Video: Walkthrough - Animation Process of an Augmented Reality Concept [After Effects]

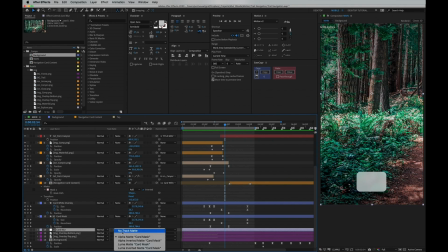Now if we go down to the card blur layer and we disable the alpha matte masking we now see this is a full screen adjustments layer with blur effect on it and then let's remove one at a time here and see what's happening so without this masking is just gonna be a white
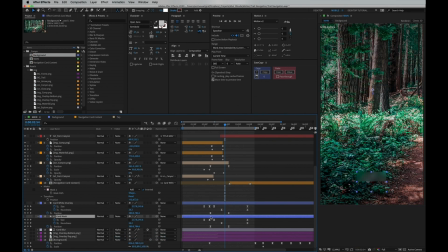box we do alpha matte masking you see it's starting to be blur in there and then we also move around and you see it's masking and then we want to add the white overlay to get some contrast and that's the effect we get in the end and then we animate this as said
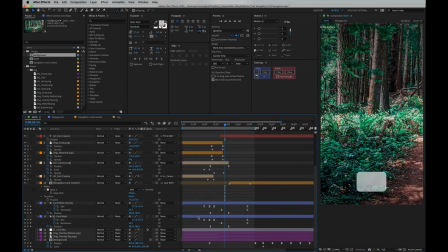before in the exact same keyframes now I actually
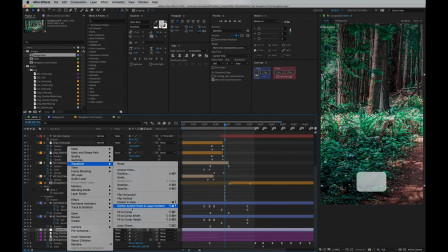move the layer around so let's go right click transform and then fit this back to the comp
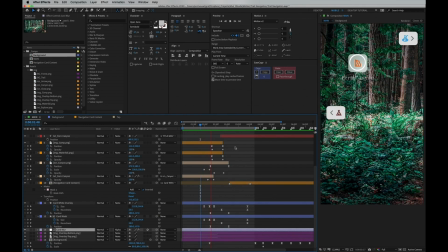size and now to the final detail and that is the content
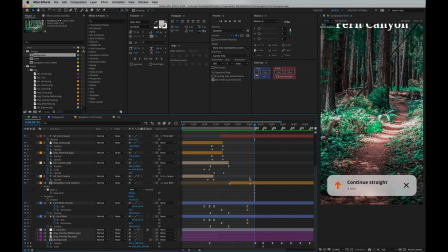inside of this container so that's a pre composition you can say it works in the
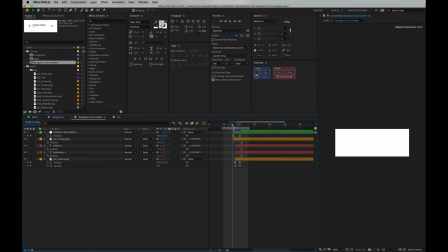same way as a Photoshop smart objects which also have some content so you don't need to have everything in the same place so the three first layers under the green one is the left content the title subtitle and the icon and the last one is the X icon on the right these uses
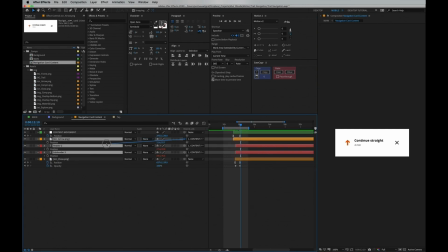the same technique as before where I parent these to the position layer in the top and then the opacity is the only thing I need to animate on the individual layers and then since the X icon on the right is alone I use have all the position and opacity keyframes on that one
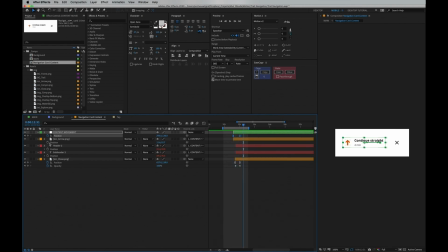so now if we go into these layers we're gonna see that we use the same script we used before to delay the motion from the parent and you can adjust these numbers in any way you want but one thing to keep in mind is that you don't want to have too much things
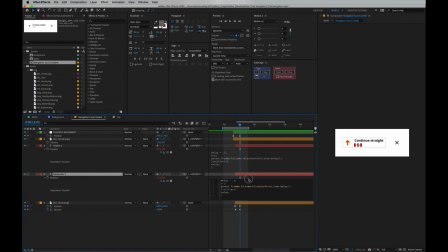going on at the same time it's gonna be distracting and that is not the goal with animation we should add value and in this case it shows that it's separate elements even though they're in the same component but if they appear all of them in different ways it's gonna be a lot of
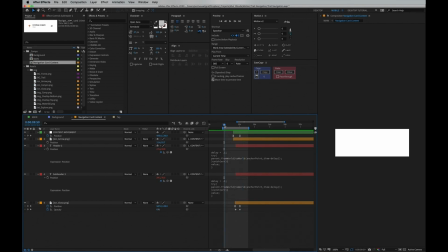stuff happening at the same time so in this case I'm just gonna use the same value on both to come in together rather than separate.
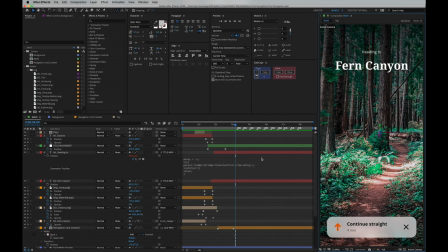Now we're in the last part of this flow and it's gonna be all about the background and how I made it look like it's a walking. So I'm scrolling down to the bottom layers here and it consists of overlay in the top and bottom as you can see gives a nice contrast to the content above and in the bottom we have the actual background composition.
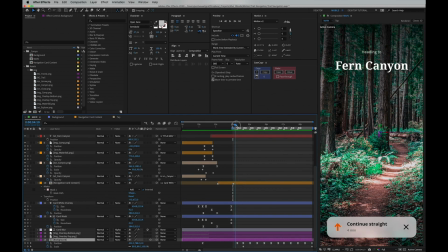So as you can see we have a lot of keyframes in the bottom here representing each of the up and down step and in the top I have markers in the actual composition which helps me understand when these happens
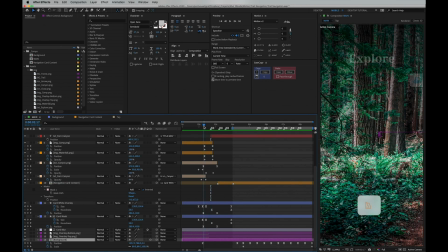and by holding in shift and any number you can replace them at any
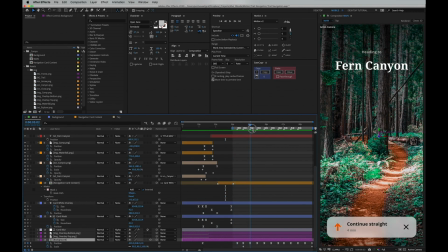position and when you render out this video you will actually have these markers on that video and as you can see in the final presentation video I made then it's easier to say organized in general but especially if you want to time other things to this specific motion.
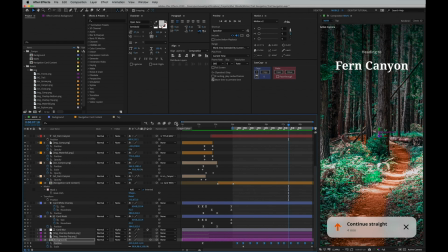So now if I go down and select all these position keyframes and bring up the curve editor, we're now gonna see how this motion looks like in curves. And as you can see, it's just like in reality, we have hard hits against the ground and then we have smaller ones when you do the next step.
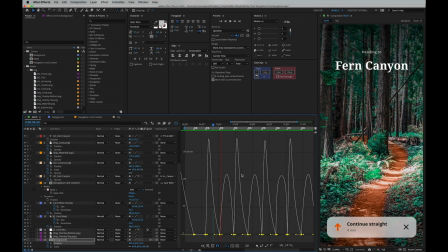And that's how it repeats. And the keyframes here in general is the same. is just copied across a longer period of time. Now we go back to the main composition and we want to inspect what's happening inside of this background.
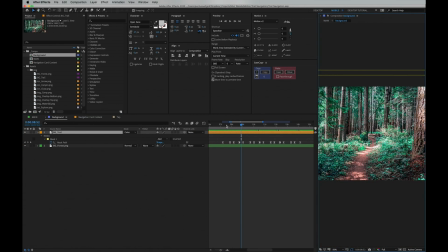So this one consists of two layers, one in the top which is the colored trail and in the bottom we have the forest photo.
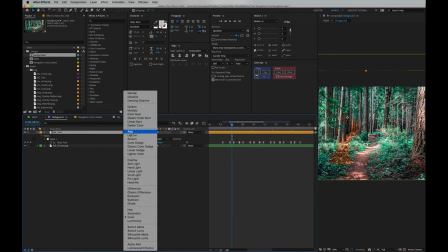When moving around you can see this is the shape of the trail and I have a blending mode to color to make it bleed better into the background.
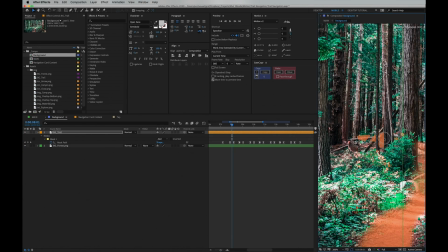But here you can see how it looks like in normal blending mode with gaps between the trees.